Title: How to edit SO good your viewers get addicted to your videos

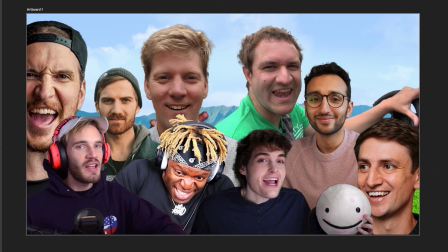In this video, we'll look at 15 editing tricks that pro YouTubers use to make their videos impossible not to binge watch,
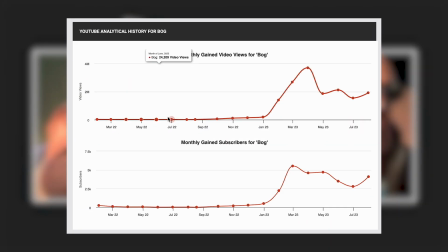starting from amateur to the most advanced. We'll end with the ones that have impacted my channel the most.
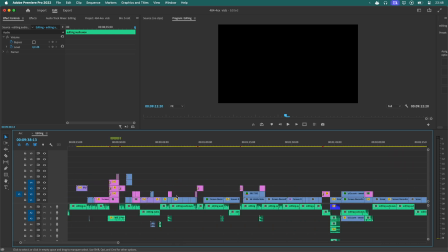And I've learned these lessons way too late myself. Turns out, trying to shortcut my editing time by one hour still takes four days of editing.
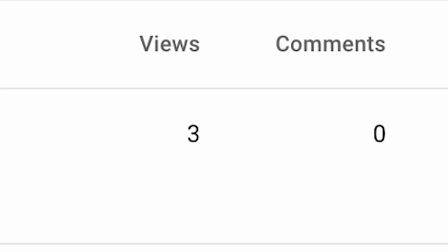Super excited, click publish for it to go three views. Who knew that one little hour can be the difference?
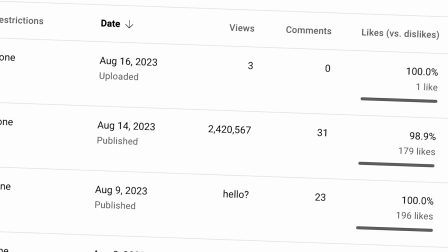So, I present to you...
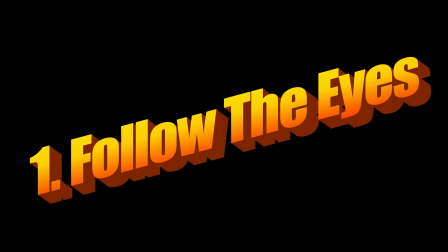Number 1. Follow the eyes. Okay, what eyes?
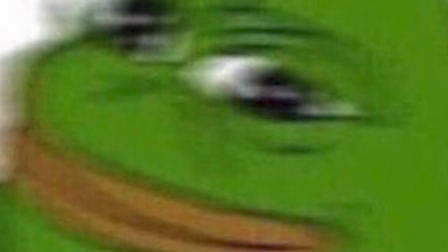Essentially, if you want to punch something in, that means zoom in quickly, do it in a way so the viewer doesn't have to move his eyes.
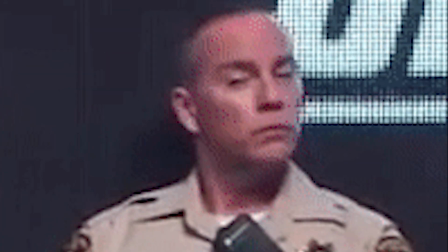This could take some guesswork, because you never know where they're looking at, but if there's a face in the video, it's most likely the eyes.
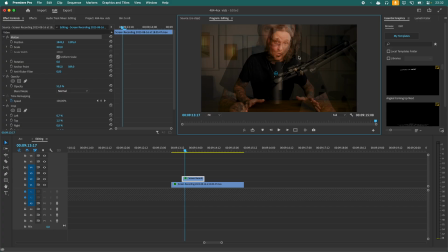So, aligning the eyes like this makes for a smoother transition, because the viewer doesn't have to do any work stretching those eye muscles to move their eyes.
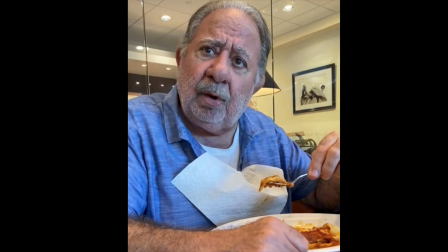Nice. Number two, the Ken Burns effect. Who? It's slowly zooming in or out, basically.
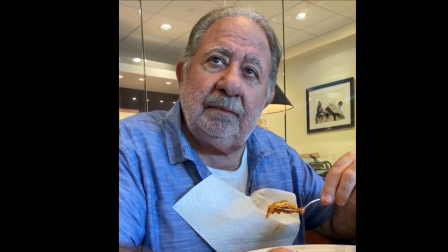This can make pictures or screen recordings more exciting and alive.
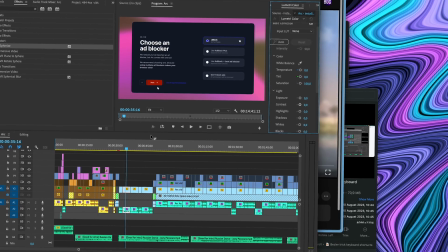It adds movement to the video and makes it seem like something is happening, even though it's not.
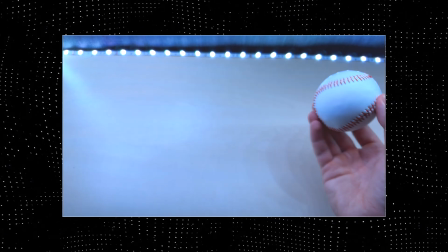Number three, when objects move faster than your eyes can track them in the real-life dimension, there's always a motion blur.
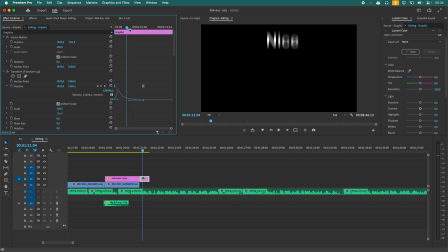Adding that to animations or quick-moving elements on the screen can make them feel more real and pleasant to look at.
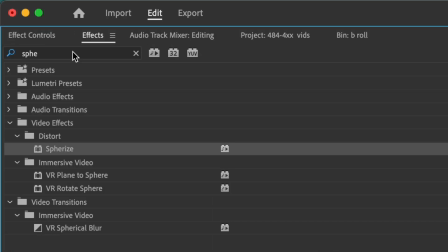If you're using Premiere Pro, you can apply a motion blur to your animations with the transform effect.
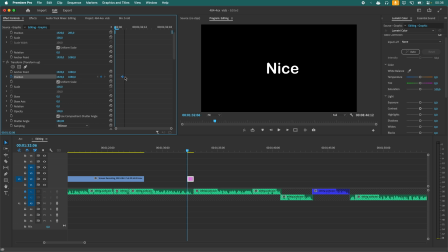Use a 180 degree shutter angle for the most realistic blur amount, then set up the keyframes and there you go.
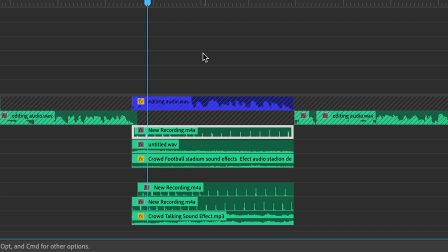Number four, audio is 80% of the video. You can see by this example here because you can't hear anything.
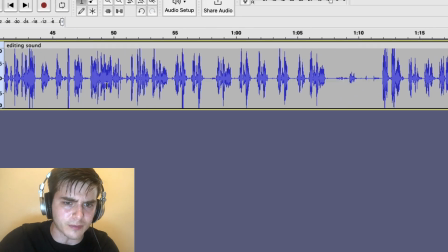See? Removing breaths,
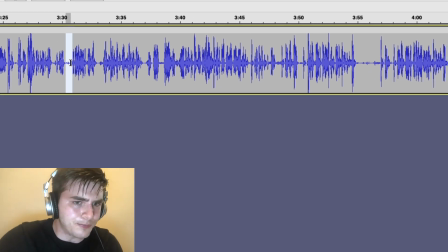silences and background sounds from your audio is going to make it a lot easier for your viewer to listen to, but you can take this a step further.
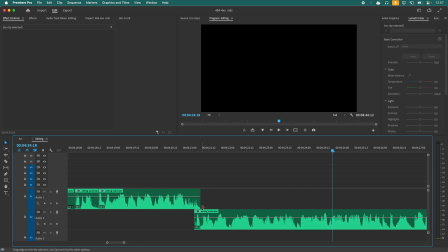It's pretty hardcore, but by overlapping the ends of sentences like this, you can remove that tiny amount of space in between them,
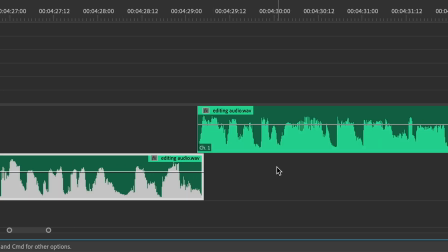which eliminates the possibility of viewers' thoughts wandering away during that split second.
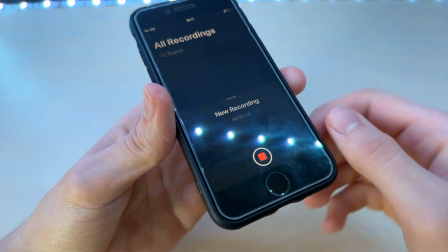Fun fact, if you want to learn how to make your amateur audio from your iPhone sound more professional, I have a 30-minute course about that on Skillshare.
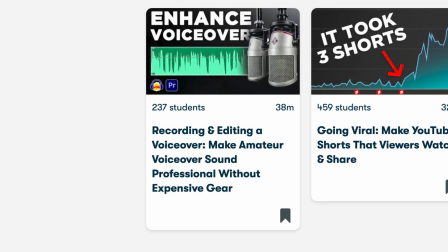I'll leave a link to it in the description right below the like button. Number five, Pope in the pool. Number six, if you want to, no, just kidding.
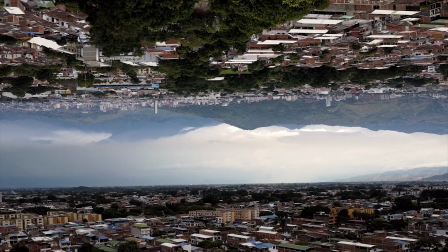The Pope in the pool technique refers to showing something interesting or shocking while explaining important information.
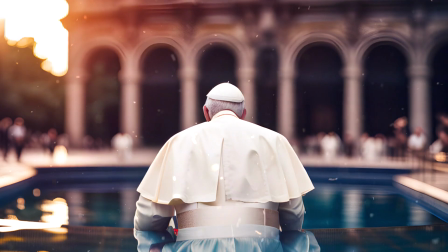It comes from a screenplay called The Plot to Kill the Pope, during which the Pope swims in the pool while being explained a bunch of important information.
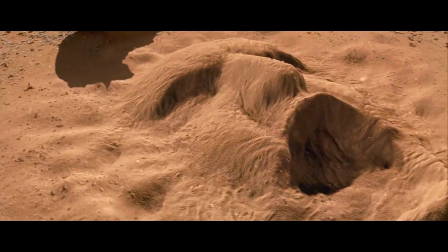Instead of presenting dry facts to your audience, come up with your Pope in the pool.
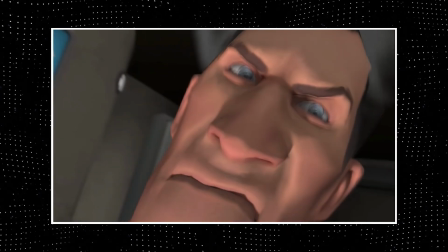Disguise the necessary boring information while feeding them with interesting visuals.
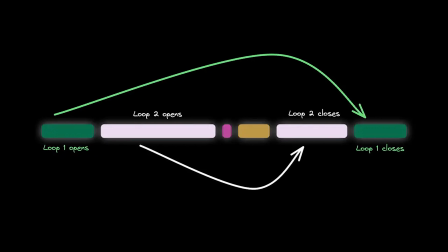Number six, set up open loops. Open loops are stories within your video that get interrupted by something else.
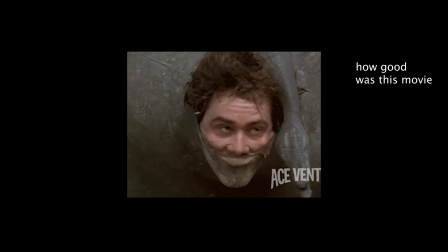By opening a loop, you give your audience something to anticipate. Just don't forget to close the loop later.
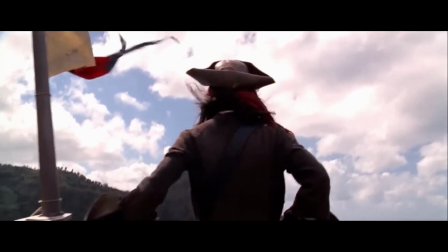Movies do this a lot. They show you something that seems irrelevant at the moment but later that thing becomes the key part in the story.
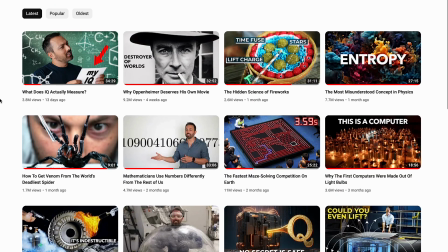Here's an example of an open loop in one of Veritasium's videos about IQ tests.
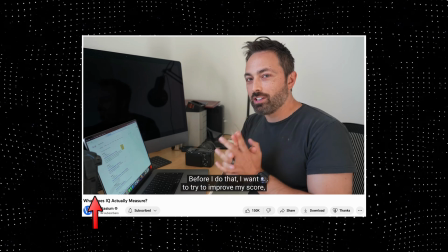At 55 seconds in the video he explains how he's going to take an IQ test but he doesn't immediately do it.
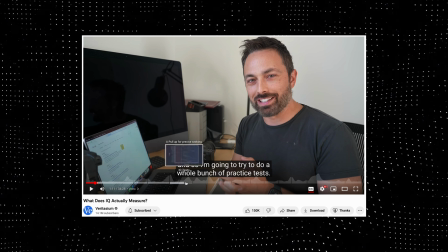He moves on to explaining something else relevant to the video and only shows the result
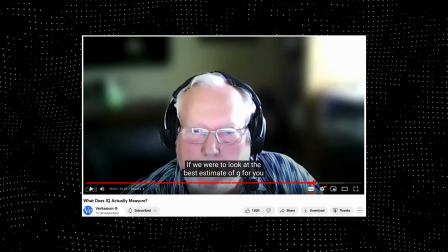of his IQ test at 27 minutes 35 seconds in the video.
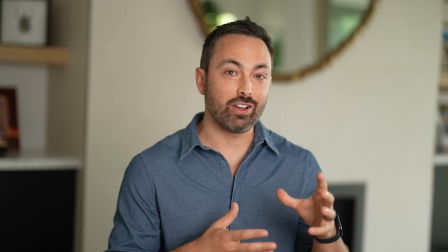His IQ is 215 kilograms.
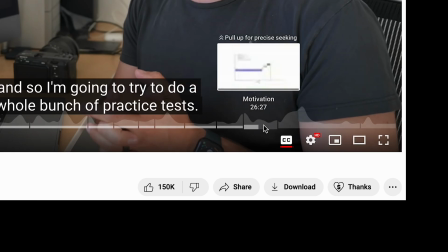He opens a loop for the viewers to anticipate something and stay watching longer and he closes the loop by the end of the video.
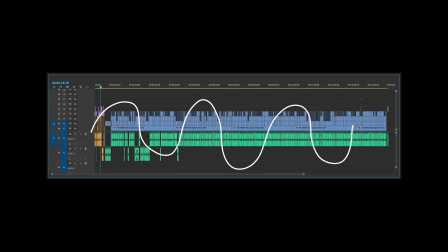Also, there can be multiple loops opening, overlapping and closing within just one video.
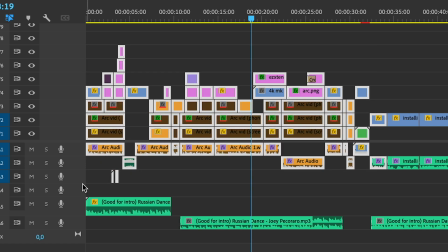Number seven, your intro is where most viewers will drop off. It's the depression curve.
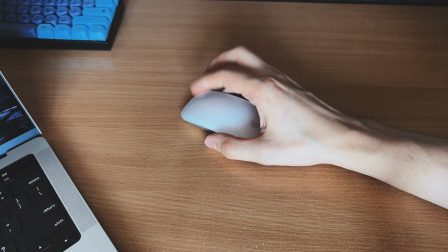But Not sound effects, sorry, but sound effects are a great scroll stopper. Here's a good example.
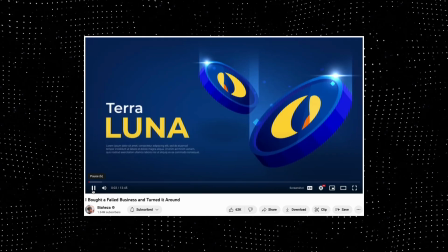I want to try to buy a failed million dollar business and then… Did you notice how many sound effects there were?
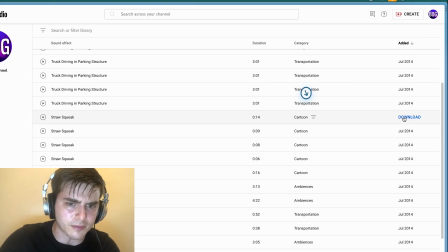You can use the free YouTube audio library to pile down sound effects in your intro or pick up something
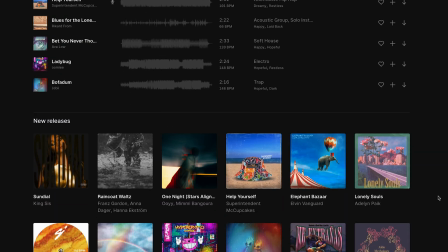like an Epidemic Sound subscription for a more professional and wider choice of music and sound effects. Not sponsored. 8. Relax. Take a break. This was weirdly a game changer for my channel.
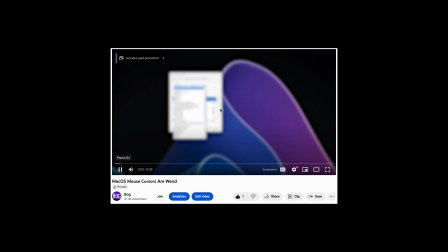Taking a break, breathing in and breathing out, and re-watching my video on the day of upload allowed me to look at it with fresh eyes.
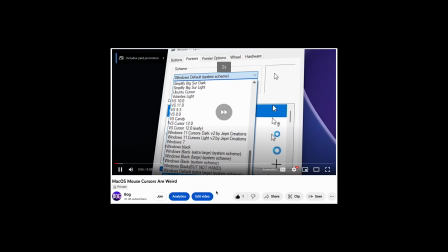When I'm in the editing mode, I often miss subtle details and the bigger picture overall.
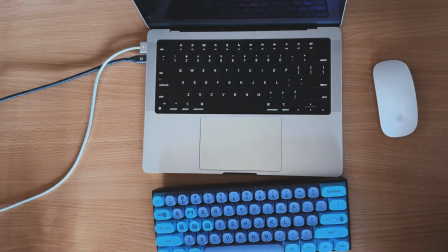So, when I re-watch my edit a couple of hours or even days later, it's almost a 90% chance that I will find something I missed. Number 9. Use text to emphasize key points. It's so hard for our brains not to read text when it pops up on the screen.
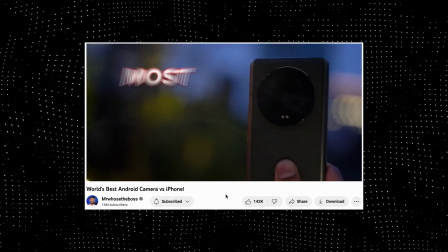We just love it. Using text to emphasize key points can help you drive them across better because the
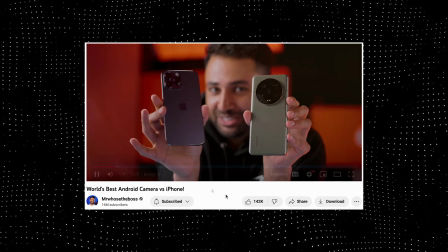viewer will not only listen to what you have to say but also read it on the screen.
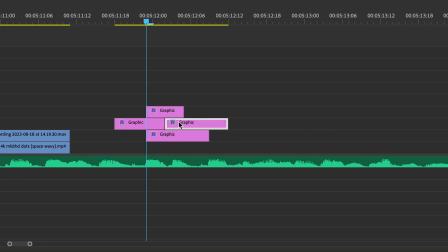Putting text on only important parts of your sentence helps highlight key points of
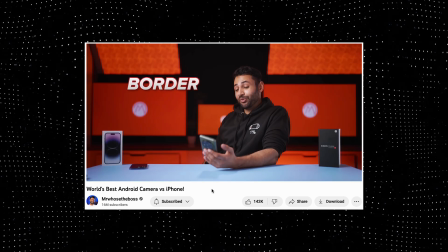information and also it's less work for you because you won't have to subtitle everything.
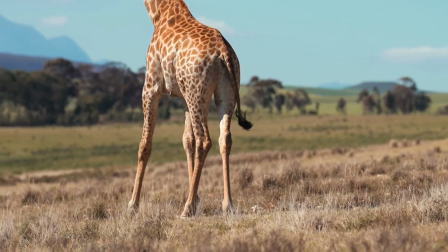Number 10. Show, don't tell. It's a lot more powerful to see something rather than to listen to someone talk about it.
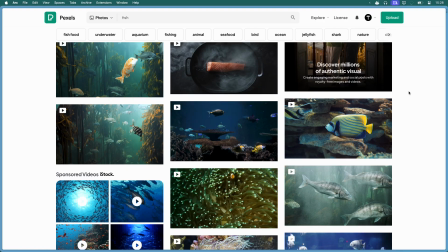You can showcase something you're talking about with stock footage or record your own b-roll.
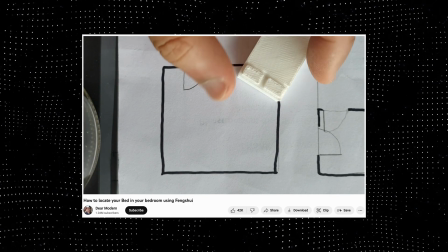It's a fish. There are so many creative ways to show something you're talking about even if you don't have footage of it yourself.
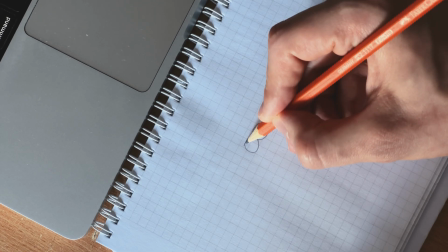You can use stock videos, draw something on a piece of paper, do a screen recording,
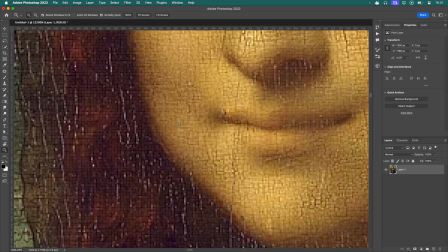let AI generate the visuals for you, draw in Photoshop, use an image with the Ken Burns effect, see the previous tip,
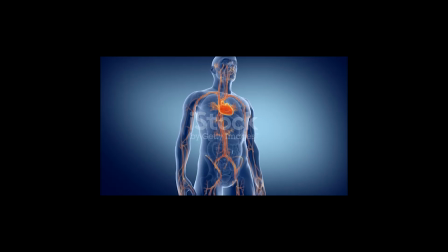and so on. If you're going to go the boring route, which is stock footage, I recommend Envato Elements.
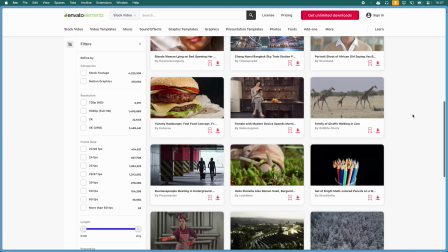They have a pretty large library of stock content. Not sponsored again. Number 11.
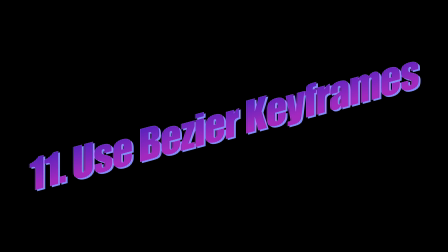Use Bezier keyframes. What?
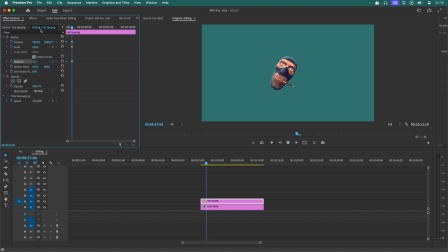When using keyframes to animate text or elements in Premiere Pro, the default setting for those keyframes is linear.
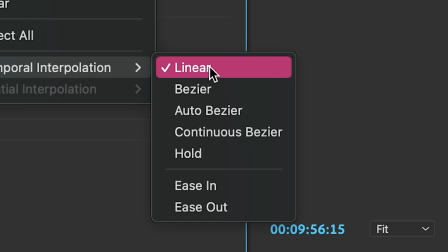Linear keyframes mean that your animation will start and stop abruptly, like this.
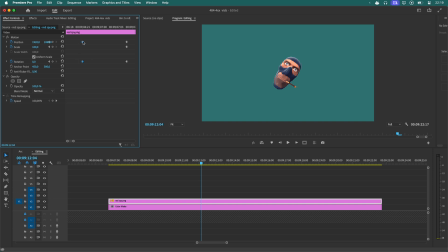To fix this nonsense, you can right-click on a keyframe, choose Temporal Interpolation, select ease out for the first one and ease in for the last one, and now the animation is very smooth.
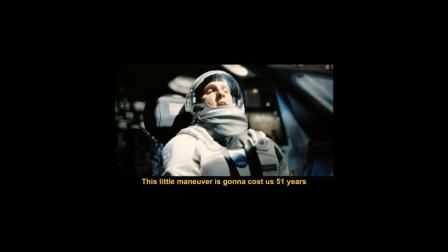Of course, this maneuver is very annoying if you want to do 300 animations, so there's a handy keyboard shortcut that you can set up for this.
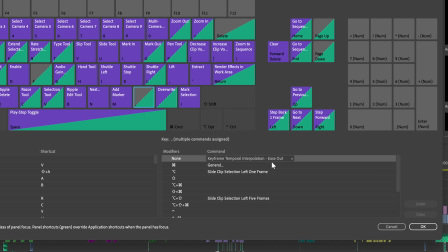I have my comma key set to keyframe temporal interplation ease out and period to keyframe ease in.
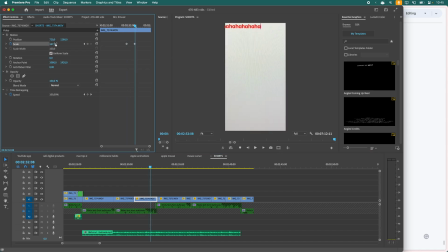Basically, whenever I have two keyframes, I can just select one, hit comma, and it sets it to ease out, and set period, and it sets it to ease in.
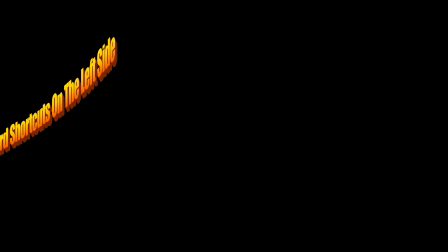Now, speaking of keyboard shortcuts, number 12 is setting them on the left side.
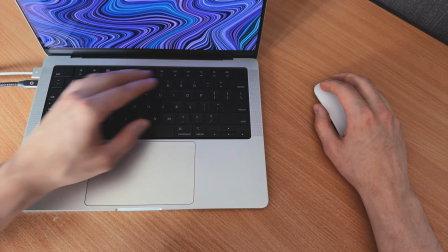If the shortcut is on the right side of the keyboard, you will either have to move your left hand over there,
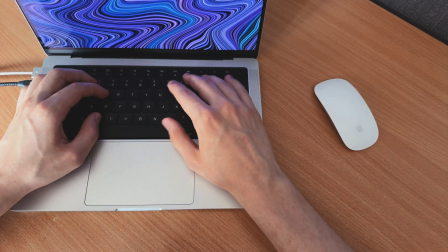or let go of your mouse and use the right hand to press it. And that wastes time.
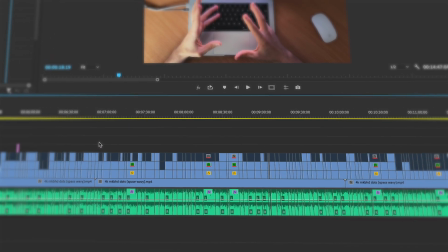Not a lot of time for one video, but that time adds up drastically across 30 or 100 videos and hundreds of hours of editing.
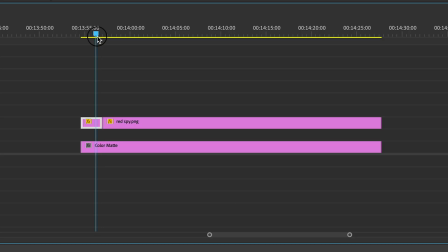And here are a few of my favorite shortcuts. S to split a clip, F to delete a clip, X to ripple delete, D to enable or disable a clip, Q to cut out everything before the playhead and move everything else to its place,
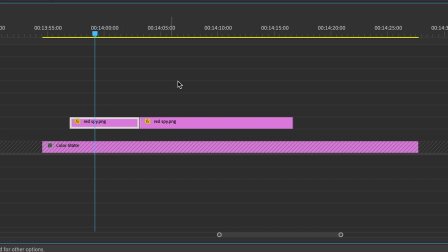W to remove everything after the playhead and move everything in its place, Shift Z to go to my project panel,
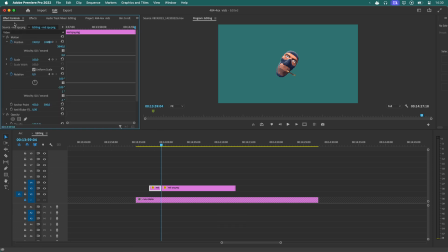Shift X for effect controls panel, and Shift C for the effects panel.
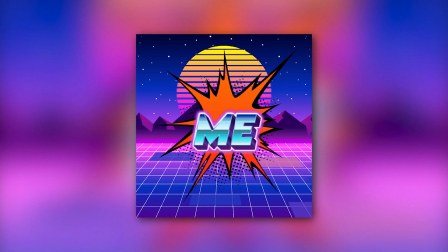Yeah, there's many. And this video is sponsored by me. If you like the way I edit my videos and you want to learn how to make them from scratch in your bedroom,
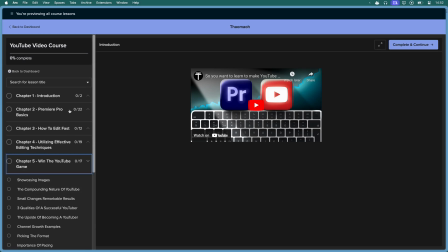I put everything I know about YouTube in my YouTube video course, which you can find in the description. Thanks for me for sponsoring this video. 13. Use pattern interrupts. They're things that interrupt the flow of the video.
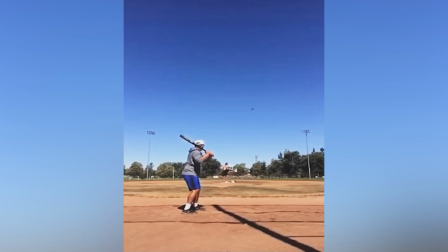Like curveballs that come out of nowhere and surprise the viewer, keeping them at the edge of their seat.